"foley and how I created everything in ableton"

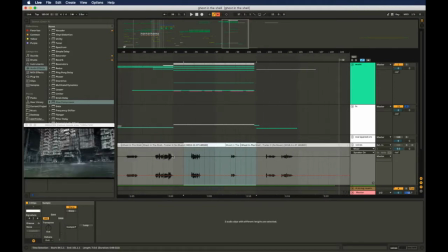I didn't want them to be too overpowering, but at the same time I wanted to turn it down so that it could make the music sound louder in context.
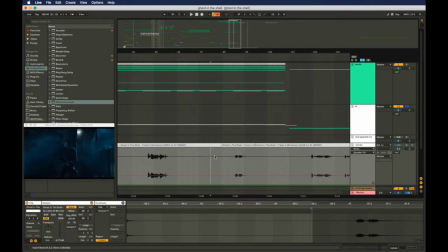This is a bit of a weird thing to try and explain, but you can basically see here, if I hit play and have the voices on,
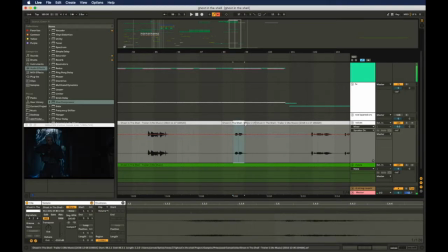that bit there, so that bit where he shouts major, I wanted that to be kind of hidden in context with the rescore itself,
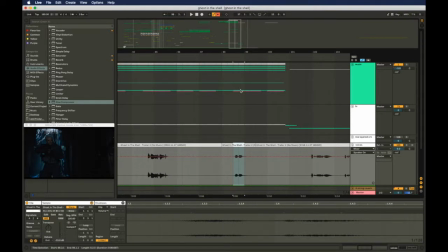because it makes it sound like it puts more emphasis on the music itself when this guy is literally shouting and yet it's still quite quiet, because it's like it's overemphasizing how loud the music itself is. And you can see I've done this among certain parts as well, certain other parts like here.
How many were there before me?
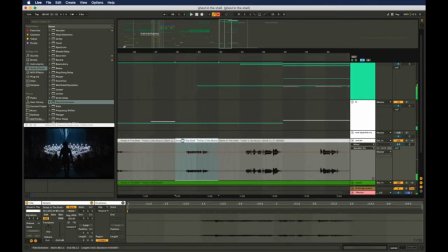That specific thing there, I found that to be a bit too overpowering in like the mids and everything. but at the same time I didn't want to just EQ them out, because if I was to EQ the mids out from,
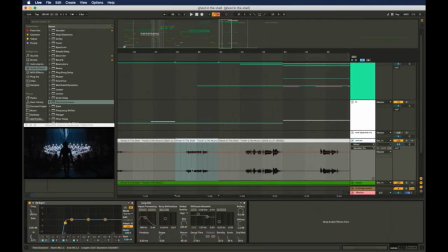like, for example, if I put a EQ on this and then had it modulated so that it came on at this bit just to get rid of those mids, if I was to do that, it would sound EQ'd and it wouldn't sound natural. And a lot of what makes this specific part of the voicing sound how it is and make it sound good is because
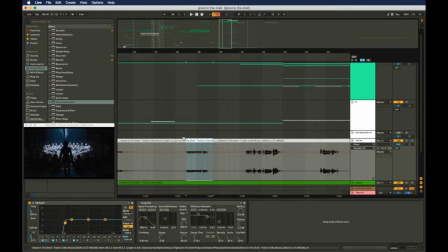of that kind of like up close how it's recorded, because it's really close mic'd. That's why you're getting a lot of that low end.
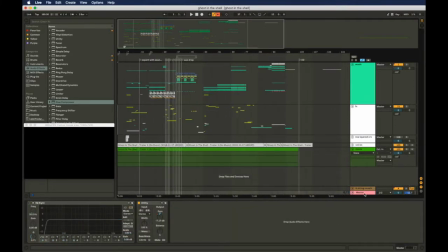So another thing that I have set up here is on this actual master channel, I have this utility control here, and this is controlling certain parts of the track, primarily this beginning bit, as you can see, to be quieter than it needs to be.
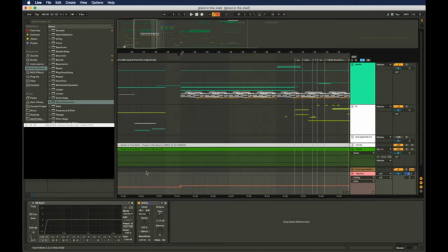So you can see at this beginning bit, this is kind of something I did later on in the process of doing this rescore. This beginning bit is sort of, if you look at this of how the film actually is, this is sort of like the intro of the trailer,
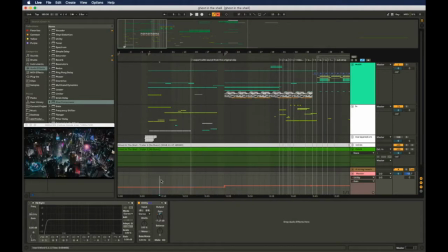because it's kind of introducing a bunch of characters and then it's introducing the main, I wouldn't say bad guy, but I guess he kind of is, kind of main individual that these people are dealing with. And when that happens, there's this bit here,
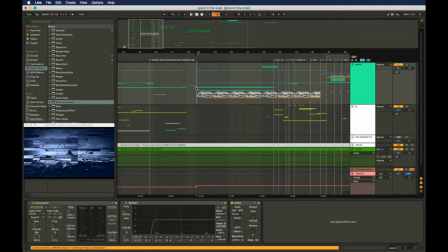which is where a bunch of these instruments come in, like a bunch of drums and all sorts of other additional layers. And I wanted these bits to, I wanted it to be I wanted this turn of events here.
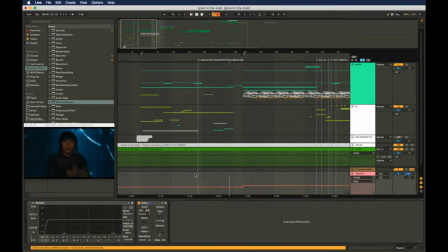So this certain part here is where it's a little bit more tense in terms of what's going on in the scene, because of how these individuals are meeting this guy here. And when it gets into, I wanted this bit to,
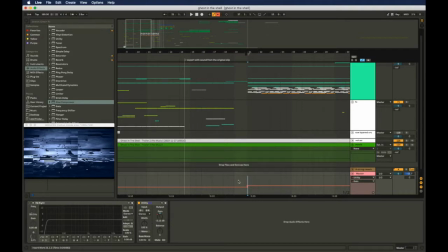when the drums to come in, I wanted it to proper emphasize the change of, now we know the direction that the film is going.
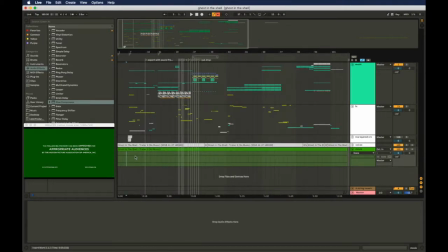So now I'm going to talk about how I've done the sound effects in this track. So as I explained previously,
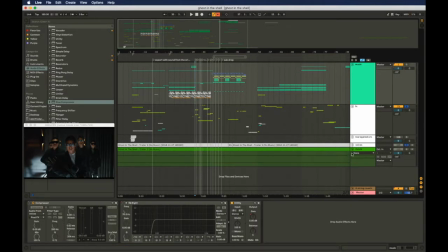I can now just solo just the effects and the voices from the actual movie itself and have a look through.
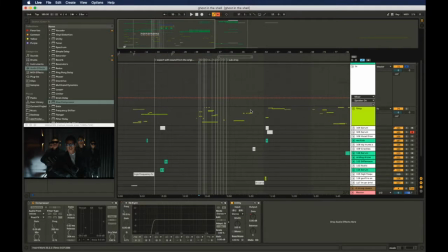So basically, the sound effects from here were, a lot of them were actually recorded myself, and it was just through day-to-day life when I was just noticing certain sounds that I thought would fit
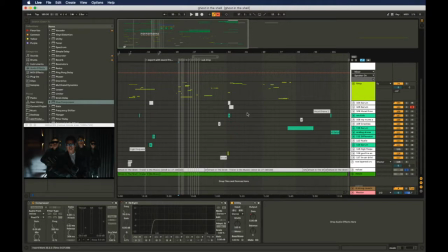in this film. And for example, one time I was turning on my Wii downstairs, like Nintendo Wii, and it made a kind of electronic sound of the disc itself spinning,
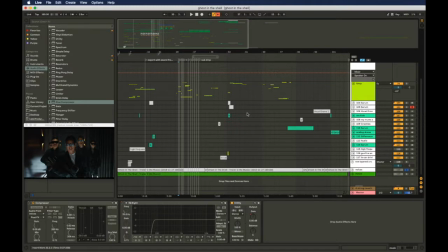had the sound, kind of like a bunch of beeping sounds and everything. And I thought to myself, well, I've looked at this film's trailer numerous amounts of times, so I remembered a certain part in it, that part being here,
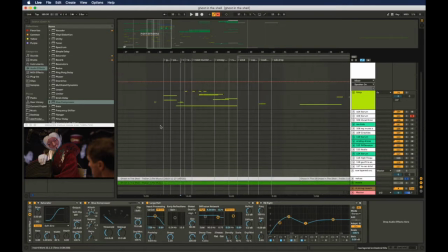when this robot thingy comes on the screen for a moment.
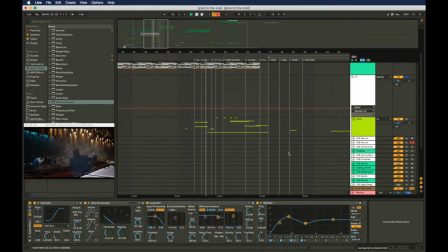So this is how it sounds.
They didn't just...